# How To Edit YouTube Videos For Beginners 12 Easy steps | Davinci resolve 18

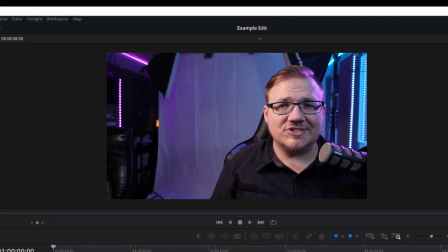I just created a new project and I haven't even loaded my footage in. The first step I'm going to take is actually to organize and load that footage.
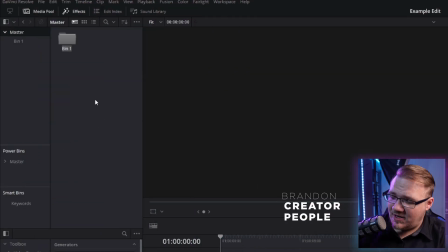So right here in my media pool, I'm going to create two new bins. One new bin is going to be called A-Roll and the other new bin is going to be called B-Roll.
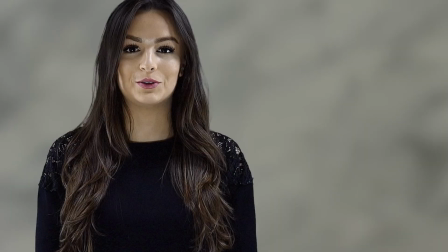If you're not familiar, A-Roll is just usually your talking head footage, you talking at the camera. And B-Roll is basically anything you're putting on top of that. Clips of the subject matter or screen captures or anything like that that's an additional visual other than your face.
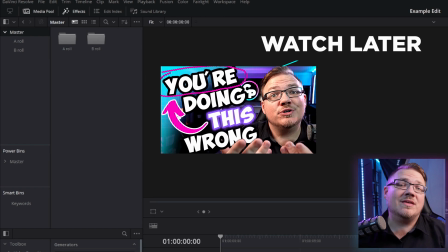And then, for example, I'll just grab this footage from a video I did the other day about the four big communication mistakes I see YouTubers make, and we'll throw that right into the A-roll.
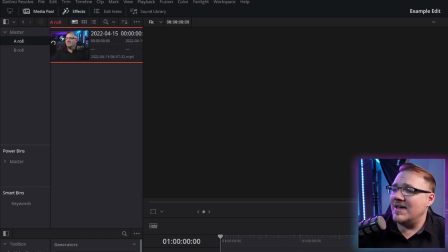And usually I'd have more footage than that, and you may or may not, but let's go ahead into the cut page for step two, where we're going to do our rough cut.
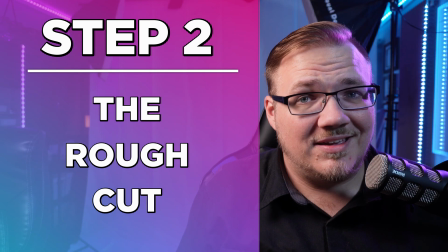The rough cut is just that. It can be pretty rough. All you're doing is chopping out silences and selecting the takes you've made of certain phrases or scenes or whatever that you actually want to keep and getting those onto your timeline.
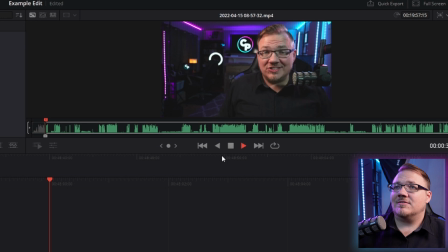Here was my actual good take.
If you're just getting started on YouTube, there's a really big chance you're making one of these.
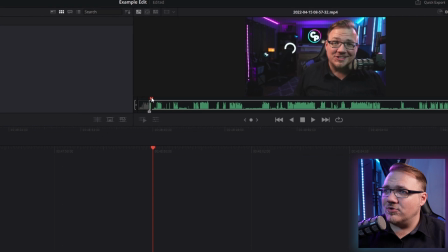Okay, and I know that it ended right here. So I will grab that. I'll throw that into the timeline.
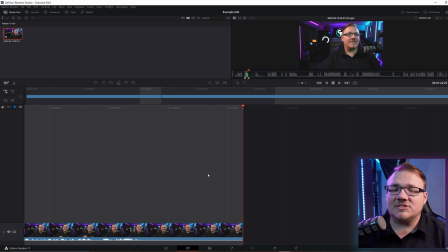Okay, so now I've got two clips in the timeline. Note, I wasn't super, super precise about it. I just want to get the story basically laid out on the timeline.
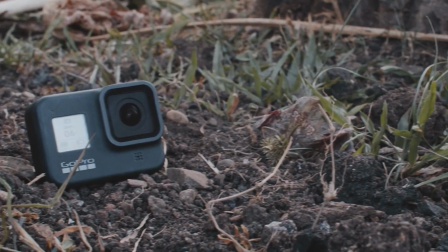And then step three is actually optional for most people, especially if you're just shooting on a GoPro or a phone for sure.
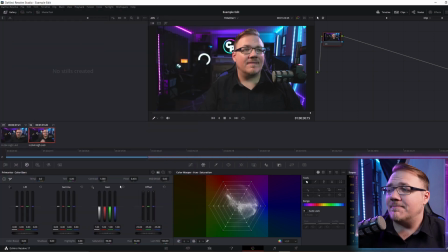Messing with the color may not give you that much benefit, but for me, it's oftentimes my third step. And you can already see the difference in my skin and how it pops just with a little bit of color work. But if you're not messing with color, you can skip right on to step four, which is the fine cut.
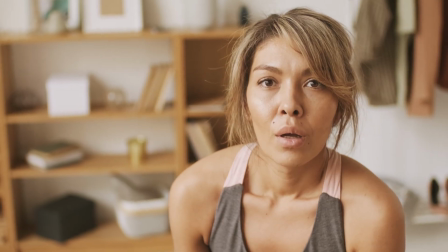In the fine cut, what I'm looking for are pauses, loud breaths, anything that's just not helpful to the story itself. And I'm going to cut that out. I'm also going to check in between clips to make sure there's not any extra space that doesn't need to be there.
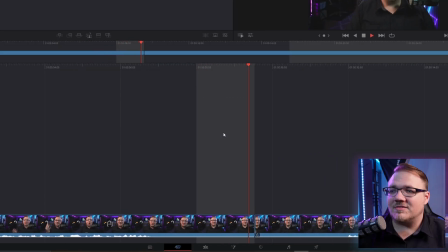You can see right here between these two clips, there's actually a big bunch of space. So I cut that out just so there's a little less space in between and it feels more smooth.
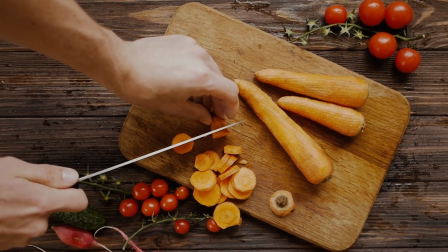In the fine cut, you're doing the last bit of cutting you want to do before you start adding in. because once you start adding in, cutting things becomes more complicated. After the rough and fine cut are done, here's what the rest of your edit's about. You want to keep it interesting.
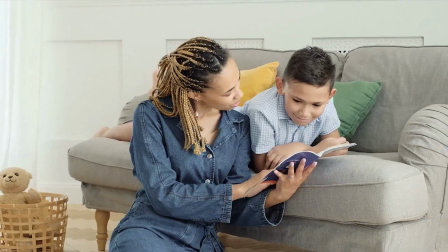Yes, you need to tell a story. Yes, you need to make sure it flows, but if it's not interesting, people don't stick around. The amount of stuff going on in your video helps to increase your watch time, which is a humongous deal for YouTube. And I'm actually gonna be doing a video all about how people like MrBeast get amazing watch time on their videos. So make sure you subscribe so you don't miss that when it comes out. The next step is actually not in the editing software.
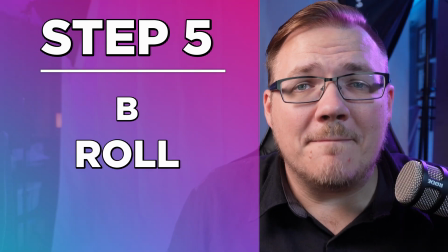The next step is me figuring out what B-roll I want to put into this thing. What often happens is you get to editing, you're working on the project, and as you get it all into shape, you're like, oh, this would be a cool piece of B-roll here. Oh, if I had a clip of this here or this gif here or this emoji here. It's not planned. Planning takes time, but in the long run, it saves you time.
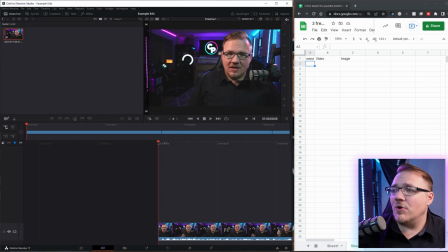So what I do is after I've got my find cut down, I'm going to go through and listen. I'm going to scrub through my whole project. Now, I usually do that at double speed, and you'll see I've also got this Google Doc up here. And in this Google Doc, as it's playing, I'm just going to type whatever images or video I'm looking for.
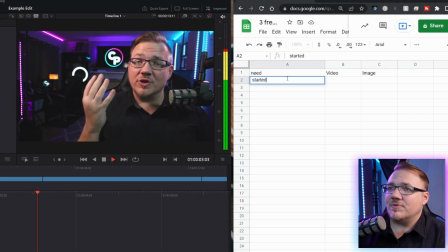Getting started.
I'm going to write started. Okay, I'm looking for a start line or something like that.
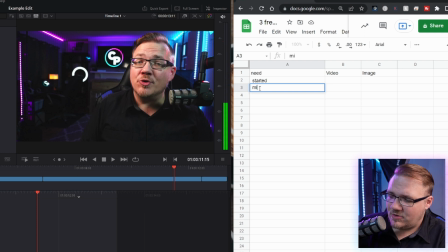Mistakes, okay. So I'm going to look for something about mistakes, alright? So let's just pretend this is my whole video and I'm looking for two pieces of b-roll.
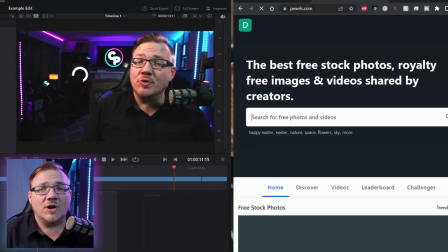Write this down because this is really key. I'm going to open up two tabs. One is going to be pexels.com. You can see right here.
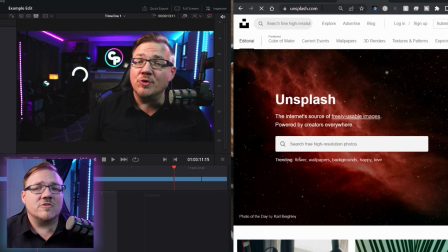This is a great place to find free b-roll. It's amazing. And I'm going to open up Unsplash.com, which is a wonderful place for free images that you can use as B-roll.
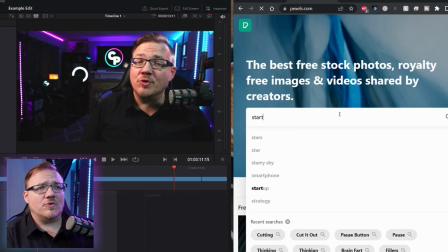And the first things that I was looking for were start or started. So let me look for start. I'm just going to search start, and I'm going to click on videos and see what we've got here.
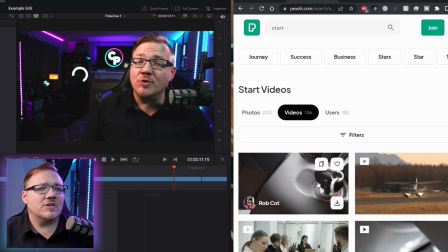We've got a key going into an ignition. That's pretty good for starting. So I'm going to go ahead and download that. And here you can donate to the person who's made it. This video was by Rob Cott. Now I'd encourage you guys, if there's an artist that you're getting a lot of great content from, go ahead and consider supporting them as well.
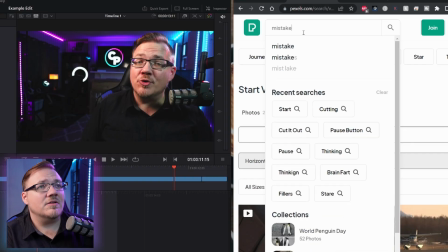But it's all free. And I know I was also looking for mistakes. Now I can do that here. If I look mistakes, I would find here mistake with the delete.
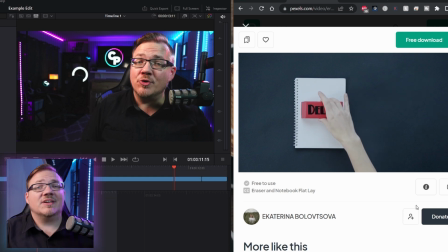Let's see if this is a video. Let's see what it looks like. Looks like they're going to put the delete over the mistake to get rid of the mistake. That could kind of work because I'm saying how I'm going to fix them in this video.
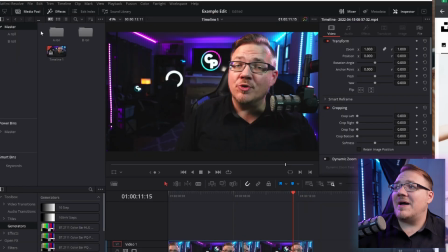Let me go ahead and download this. And then I'm going to go ahead and go back to where I have my folders for A-Roll and B-Roll. And then just from my downloads folder, move all those videos into the B-Roll. Now I can hit the next step, which is to add the B-Roll in.
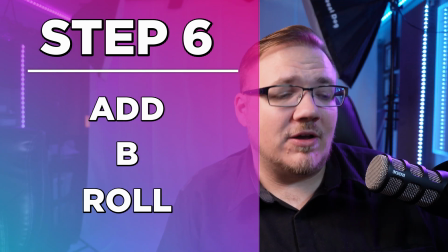Now as you're going through here, you might also consider putting markers.
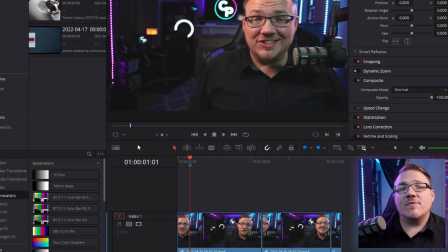Just typing M will do it automatically with a blue marker and resolve wherever you want to put B-Roll. So I know there's a marker right here.
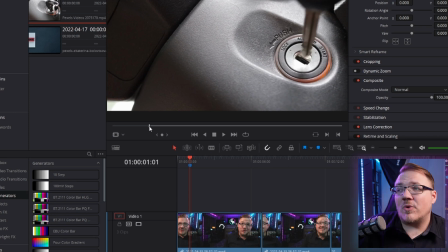It's gonna be quick. So I wanted to start where the action is starting So here's where the key actually starts going into the ignition My in point goes there and now I've got my clip and I'm gonna drag it right here to where my marker was and then play through Let's see that looks okay, right? Fine. But what if I wanted to make it a little smoother?
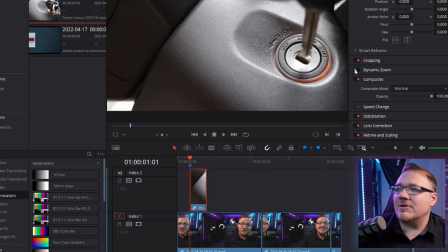When I'm putting my b-roll in I just go over here to dynamic zoom Click on that and make it ease in and out.
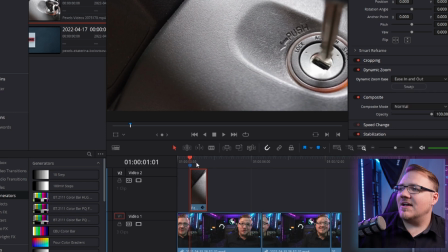This makes the curve of the zoom much smoother and let's see how that looks There's a really big chance that's just smoother.
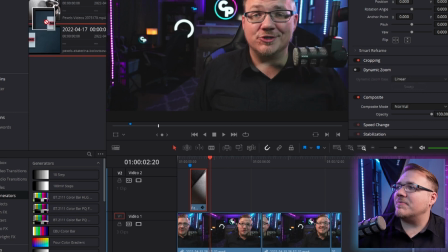So now I've got that clip in, I can do the same thing with this erase clip and just again, go through the whole timeline and adding your B-roll. So the B-roll was the base layer of you keeping things interested in your video. And there's a few other things we can do, but we want to start with what has the biggest impact for the least amount of effort first. So the next thing to do is to put in punches and zooms. Now the easiest way to do this is actually to use adjustment clips.
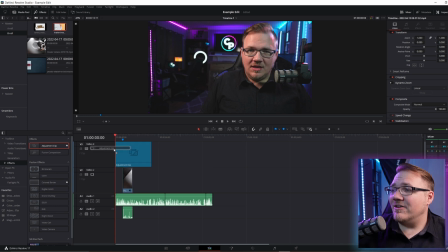So in DaVinci Resolve, at least we can just grab an adjustment clip out of the effects library, make it the size we want it. I know that I'm going to want to punch in from time to time as the video cuts. So right here, I want it to go a little closer when it cuts. Plus, when you change the zoom, it makes it feel smoother for your audience. So I'm going to put this right here up against it.
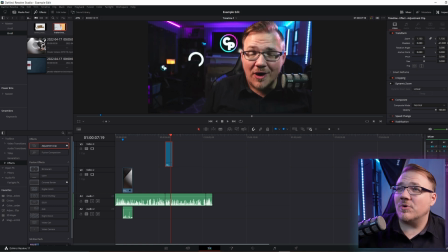Make the zoom like 1.15. Make sure the eye level is about the same as where it was. And now when I cut, it's a little smoother. It feels like a slightly different scene. And what's really cool is because it's an adjustment clip, I can just either copy and paste or hold alt and drag it over to the next cut.
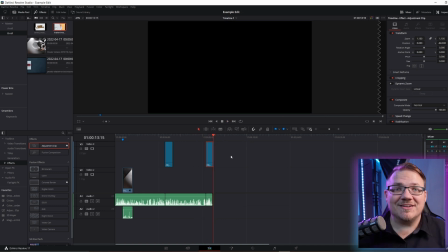So that when I get here, and I'm going to show you how to fix them. It punches in again. This is, again, all about keeping it visually interesting for your audience. But those are hard cut punches. What about smooth zoom things? I got you. You can do two things.
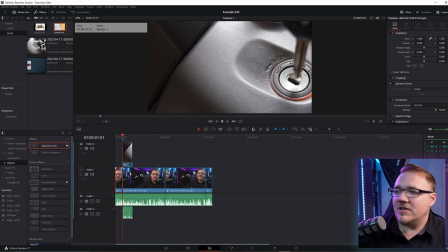One, you can take your video clip, and whenever you want the animation to happen, you know, make a separate cut here, and just go over to Dynamic Zoom, make it easy in and out,
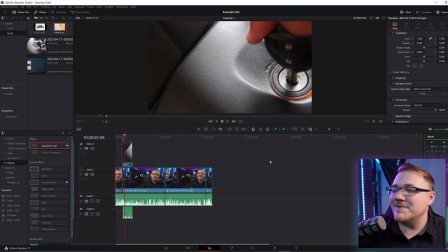just like you did on the B-roll, and see what happens. You're just getting started. That's okay. It's not too bad, right? But I do want to tell you, Mr. Alex Tech has an amazing tool called Magic Zoom.
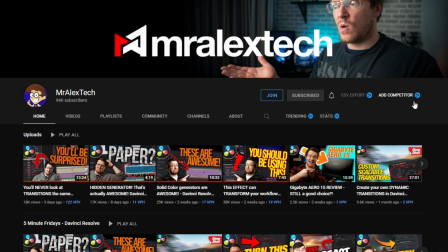I think it's one of his free downloads. If you haven't checked him out for DaVinci Resolve, I'm going to put his link down below.
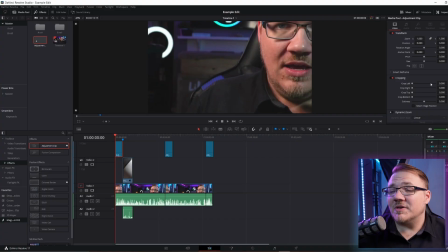After this video, go check him out. The guy is solid for DaVinci tutorials. And with an adjustment clip that he actually gives really good instructions on, you can have the smoothest of zooms.
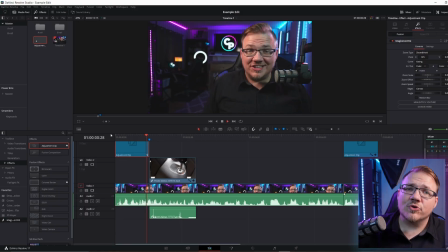Et voila, the smooth zoom. And then the b-roll. We're already starting to make things a little more interesting, so you can go ahead and populate those punches and zooms into places where you need something visually interesting. And you keep adding things that are interesting in step eight where you're going to add your graphics and CTAs.
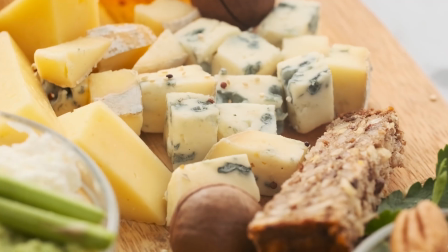Now, usually for me, I don't add a lot of like gimmicky graphics and stuff, some because I can be cheesy, but it's up to you what your audience is, what your niche is. You've got to feel that out. For me, most of it's just adding visual CTAs. So let's say somewhere around here I mentioned subscribing.
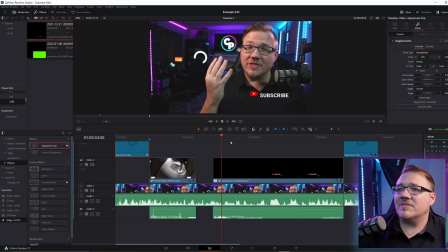I can go ahead and grab this and put it in there and it's in and I don't have to worry about it.
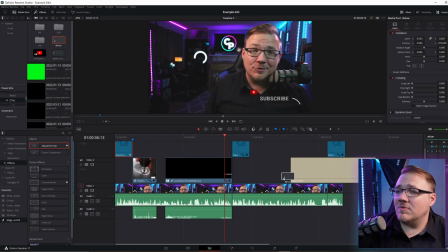It's set. And let's say later in the video, I mentioned there was a link below. Well, I can just grab this and put it right in there. Again, adding another layer of things that make it more visually interesting than just the video by itself. Your people don't want to just watch your face. They want to be entertained while they're being educated. I actually find that it's better if you plan your CTAs ahead of time so that you know what things you're going to say in your video before you get in the edit and you're just trying to find a place to put them.
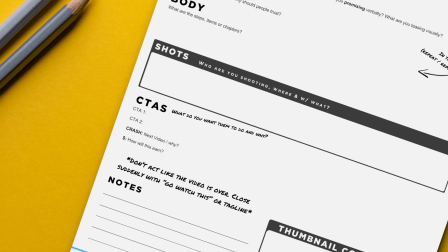A big way to help with that is the Creator People video planner I've got here. I'm also using, as I'm going, the editing checklist.
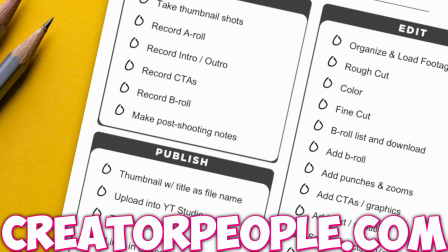Now, you can pick this editing checklist up right now from creatorpeople.com. I'll put the link in the description down below.
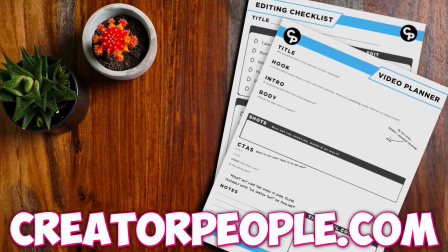Or you can get it bundled with the video planner together for a special price. These are the same documents that I use in my one-on-one coaching program, and if that's something you're interested in, you can find information on that on the website as well, and start with a free creator console. But the next step in your editing workflow is going to be adding one more layer of things that keeps it interesting, and that's text.
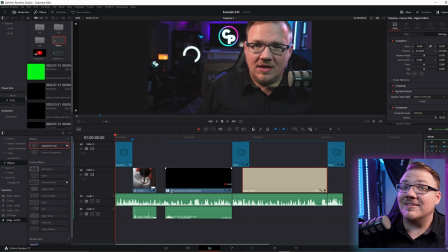Now, this can seem like a really time-consuming thing, but I've got a really quick trick that saves me a lot of time. See, one of the things you want to do with text is keep it pretty punchy. You don't want to have it long and drawn out, unless it's that kind of vibe of a video. This is not, and probably most of yours shouldn't be either.